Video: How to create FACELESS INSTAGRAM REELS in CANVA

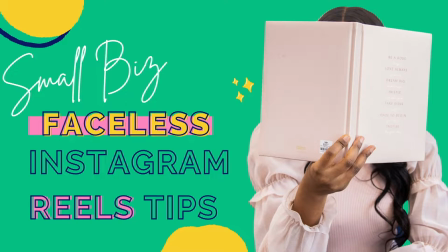0:00 In today's video, I'm going to be sharing with you a quick tip on how to create reels quickly without showing your face.
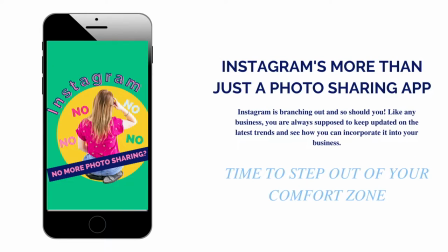0:08 So, let's get into it. Instagram finally announced what many knew all along, that they are no longer just a photo sharing app, but also a video sharing app. Instagram is branching out and so should you.
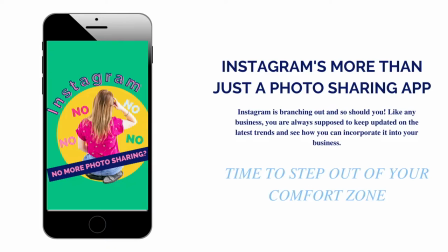0:23 Like any business, you are always supposed to stay updated on the latest trends and see how you can incorporate it into your business. So it's time to step outside of your comfort zone. That's why I encourage you to create educational reels.
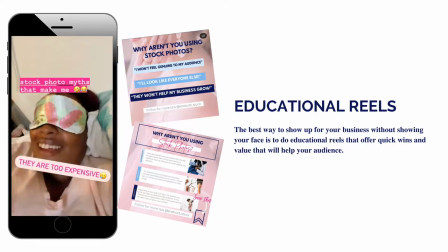0:40 The best way to show up for your business is to do educational reels that offer quick wins and value that will help your audience.
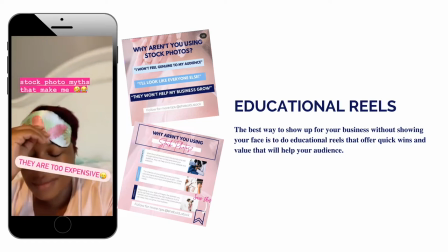0:48 Not to mention, it's a great way to repurpose older content like I did here.
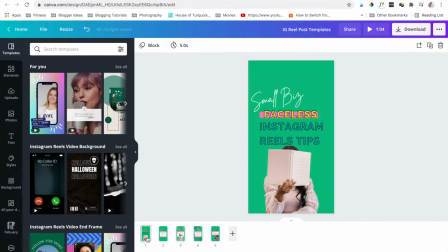0:54 I know many of us are still working through showing ourselves online, but increasing your visibility and growth online requires you to step outside of your comfort zone.
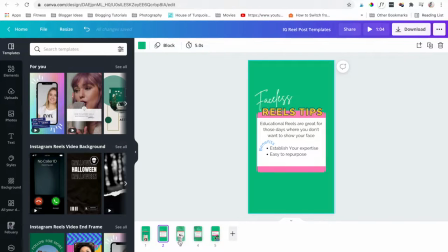1:05 But it's okay not to show your face every day. The easiest way is to create reels in minutes for endless content ideas using educational reels through slides.
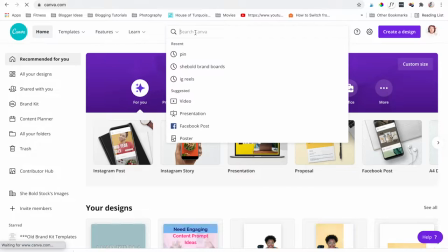1:17 You can create slides like this in Canva. Head over to Canva and type in the search bar Instagram Reels. And you'll find that Canva has already created a category for Instagram Reels videos.
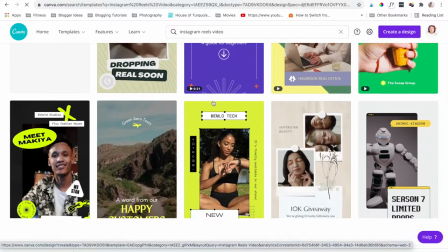1:33 And they have a lot of great Canva templates that you can use.
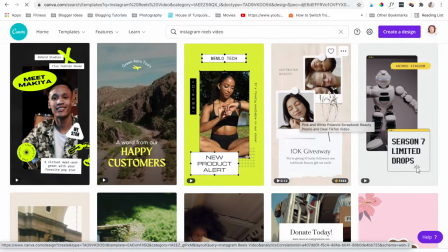1:38 And you can also see in the preview different animations.
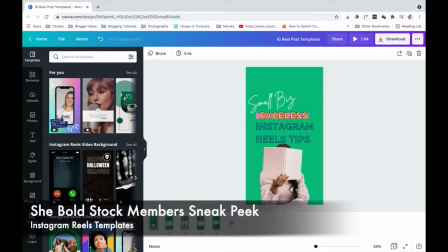1:43 Or you can create from scratch. I'm going to use one of our templates from Shibo stock.
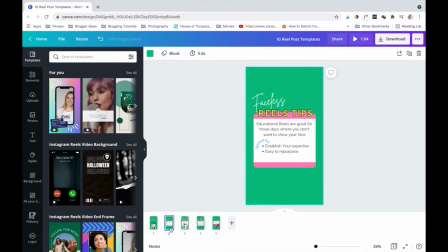1:50 Here I've already rebranded it, customized my stock photos, and even added in our stock videos. And I also added in my tips that actually are coming from this video right here.
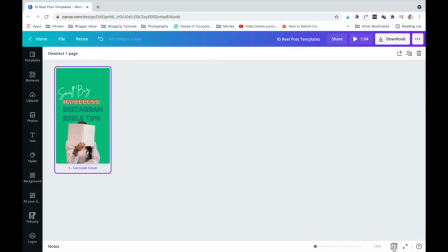2:04 So let's say you've already created your educational reel.
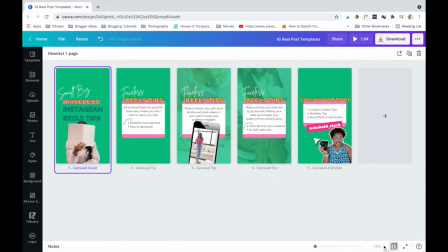2:09 I want to share with you how to get your reel Instagram ready to post.
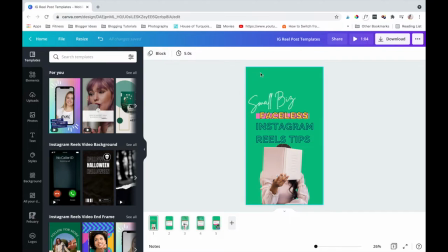2:14 So the first step is to add text animation to each of your slides.
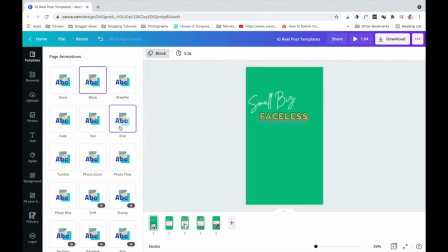2:21 You can shuffle through each of the animations to find one that fits your personality and brand style. I love to use the stomp or the pop animation. Once you decide on the animation, add them to each of your pages.
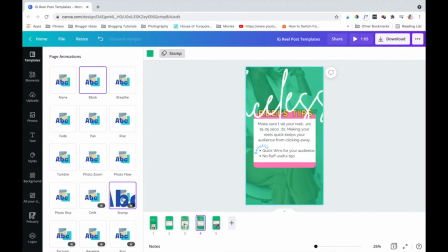2:36 I like to use the cover and the end pages with one animation and And the tip slides with a different animation. This helps to add interest to the viewer's eye. Now here comes the messy piece, timing.
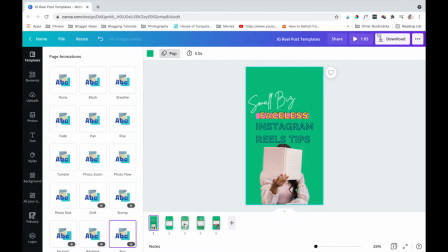2:52 You're going to want to make your videos 15 to 25 seconds. I find this the best time frame for people to stay watching an educational reel. You're going to want to make your cover page the shortest. You want to get straight to the point so that people will want to stay on your reel.
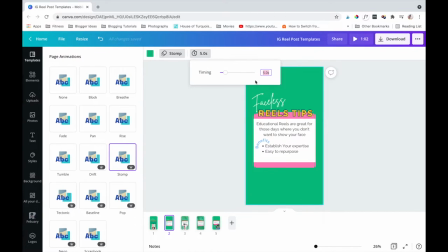3:12 Make your tip slides a little bit longer, maybe 4 to 5 seconds.
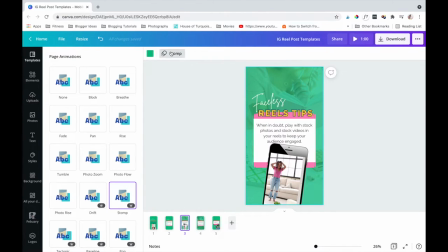3:18 You want people to be able to read it, but also go back if they need to, which also increases your watch time.
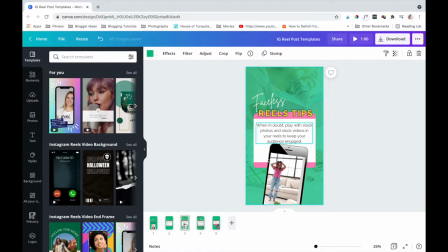3:26 If you have any types of videos in your reels, make sure to trim it down to about 4 to 5 seconds also.
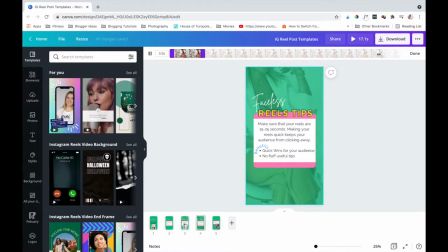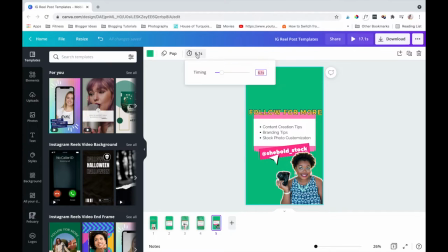3:47 is going to be your call to action you're going to want to make sure that that's going to be a little bit longer so people know what you actually want them to do right after watching your reel